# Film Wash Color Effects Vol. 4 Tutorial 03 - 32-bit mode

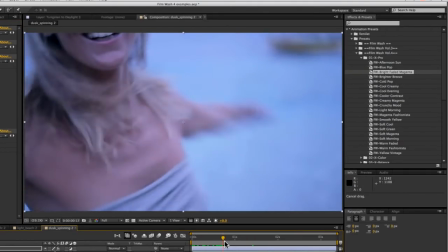8:20 This makes everything a lot lighter
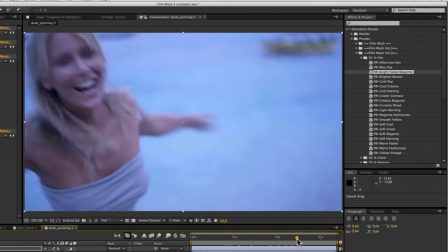8:24 and gives it a slight sort of cyan magenta tone to it.
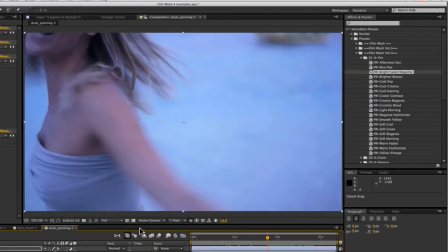8:29 So already it's looking a little bit more fun.
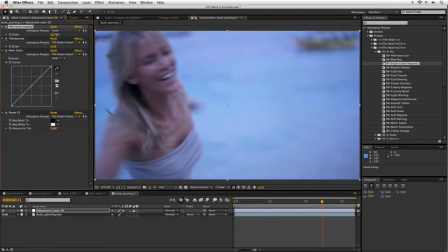8:35 And let's just knock that back just a little bit there. So take that to 65. That's looking good. Cool. All right. And let's take it a little bit further as well. So add another adjustment layer. Actually, let's call this one bright faded magenta.
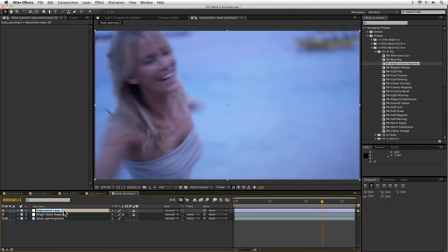8:52 And let's call this one. What should we have a look at this? Well, I kind of like that pink that we've got going on there. So if we can find something that's going to help out with the pink a bit more, I'd like that. So let's look at our expired film. We've got a couple of expired pinks.
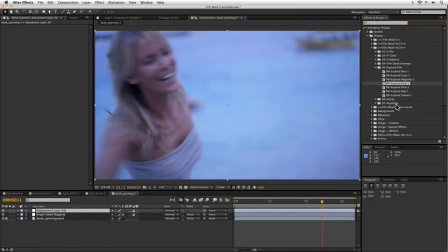9:12 Let's look at expired pink one.
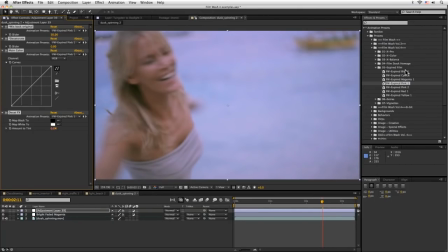9:15 That's looking kind of nice. I kind of enjoy that. And let's look at expired pink two.
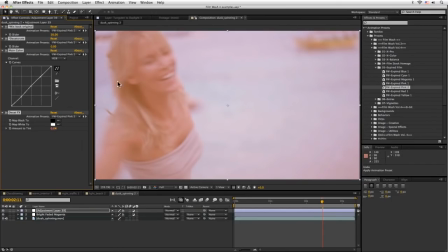9:21 Oh, there we go. So that's actually probably the one I'm going to go for. So this is much more sort of faded film.
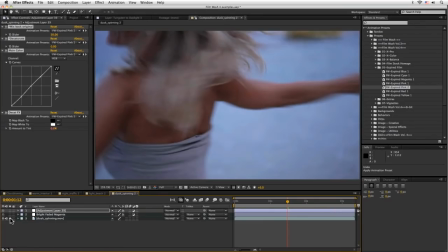9:31 All of a sudden, let's look at where we're coming from, which is there, and going there.
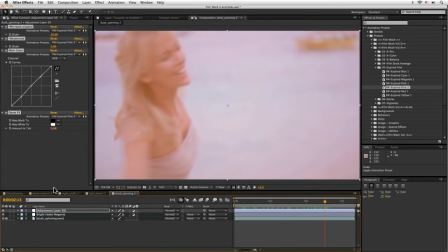9:40 That's giving it a very very pronounced sort of look going on there. So let's call this expired pink two, and let's mix that in just a little bit again.
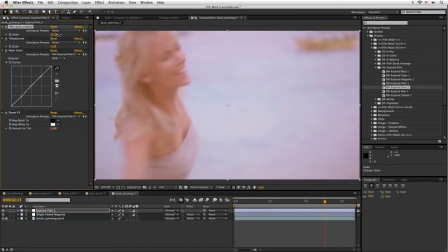9:53 So that's a little bit harsh, and if it is a bit harsh, we can come in and just mix it in about 70.
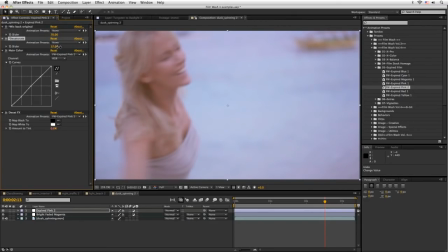10:00 That's good. We'll also, it's a little bit too too pink, so let's take some of the saturation down there to about 17.
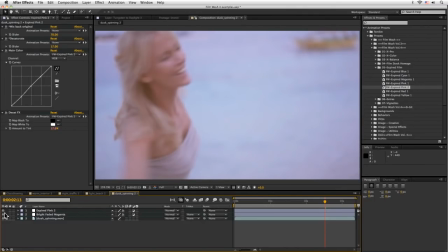10:15 Cool, so we've come from here now to here. That's working quite nicely.
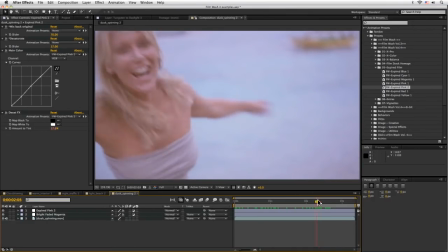10:24 Now what I'd like to do is I'd like to start to try and focus the viewer a little bit more, because at the moment
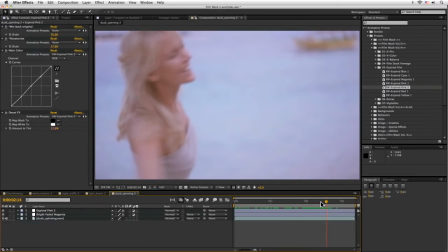10:34 what's going on is everything is kind of just a little bit bright and evenly bright.
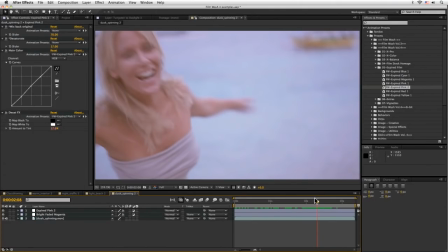10:39 And what actually happens is that the viewer's eye is immediately drawn to the brightest area and works your way from there. So we've got this big patch of something that's very, very bright, where actually we want to be focused on the girl over here.
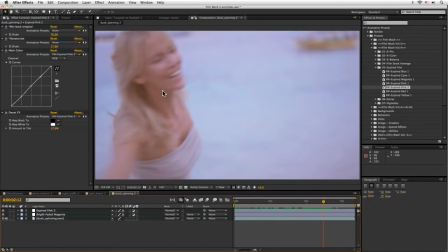10:55 So it's actually probably quite a good time to start looking at some of our vignettes again. I'm going to come and have a look at extras first, though, because we've got this Skyline Enhance, which is a really nice and very, very useful effect.
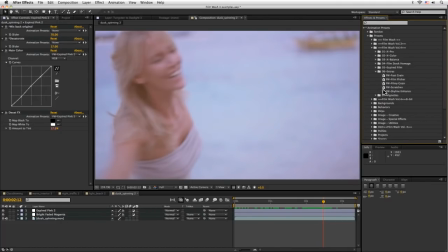11:10 It's one of those ones where you make sure that there's no other layers selected, and let's just double click on Skyline Enhance. And again, it's got a couple of controls, just like the vignettes.
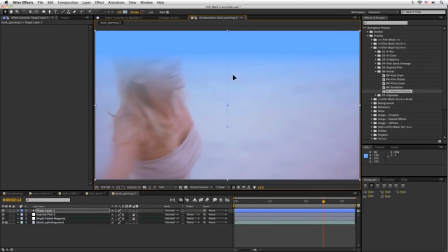11:23 We can control how far the skyline comes down and where it fades off, and what direction we've got it going on in. So as you can probably tell, this is designed to kind of help where you've got quite a weak skyline.
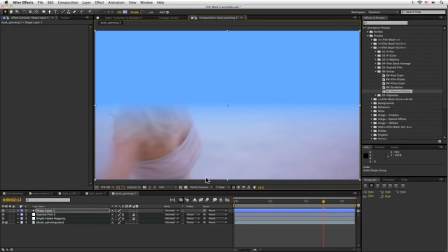11:39 You just want to enhance that up. So you just bring that down, change the blend mode again to add or overlay or something like that.
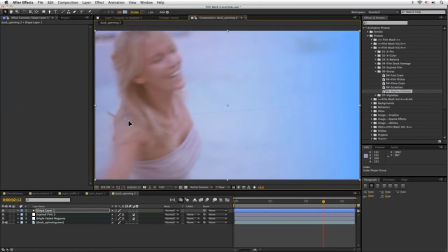11:45 And that will sort of help out quite a bit. Now in this case, what we're going to be using it for is to darken the whole of this side of the screen.
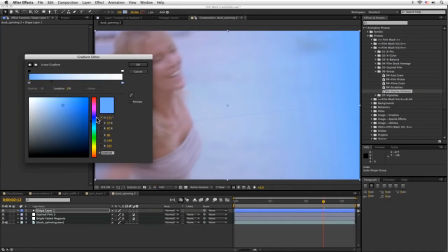11:53 So I'm going to come up here, I'm going to change my fill. Actually, let's take something from inside there. Let's just make it a little bit darker. Come over to this one. We'll do the same thing. We use the eyedropper just to make that even nice.
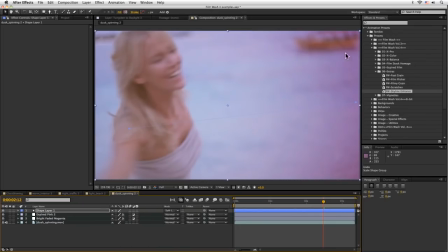12:13 Make that soft light. So you see that's now sort of burning out the outside around here.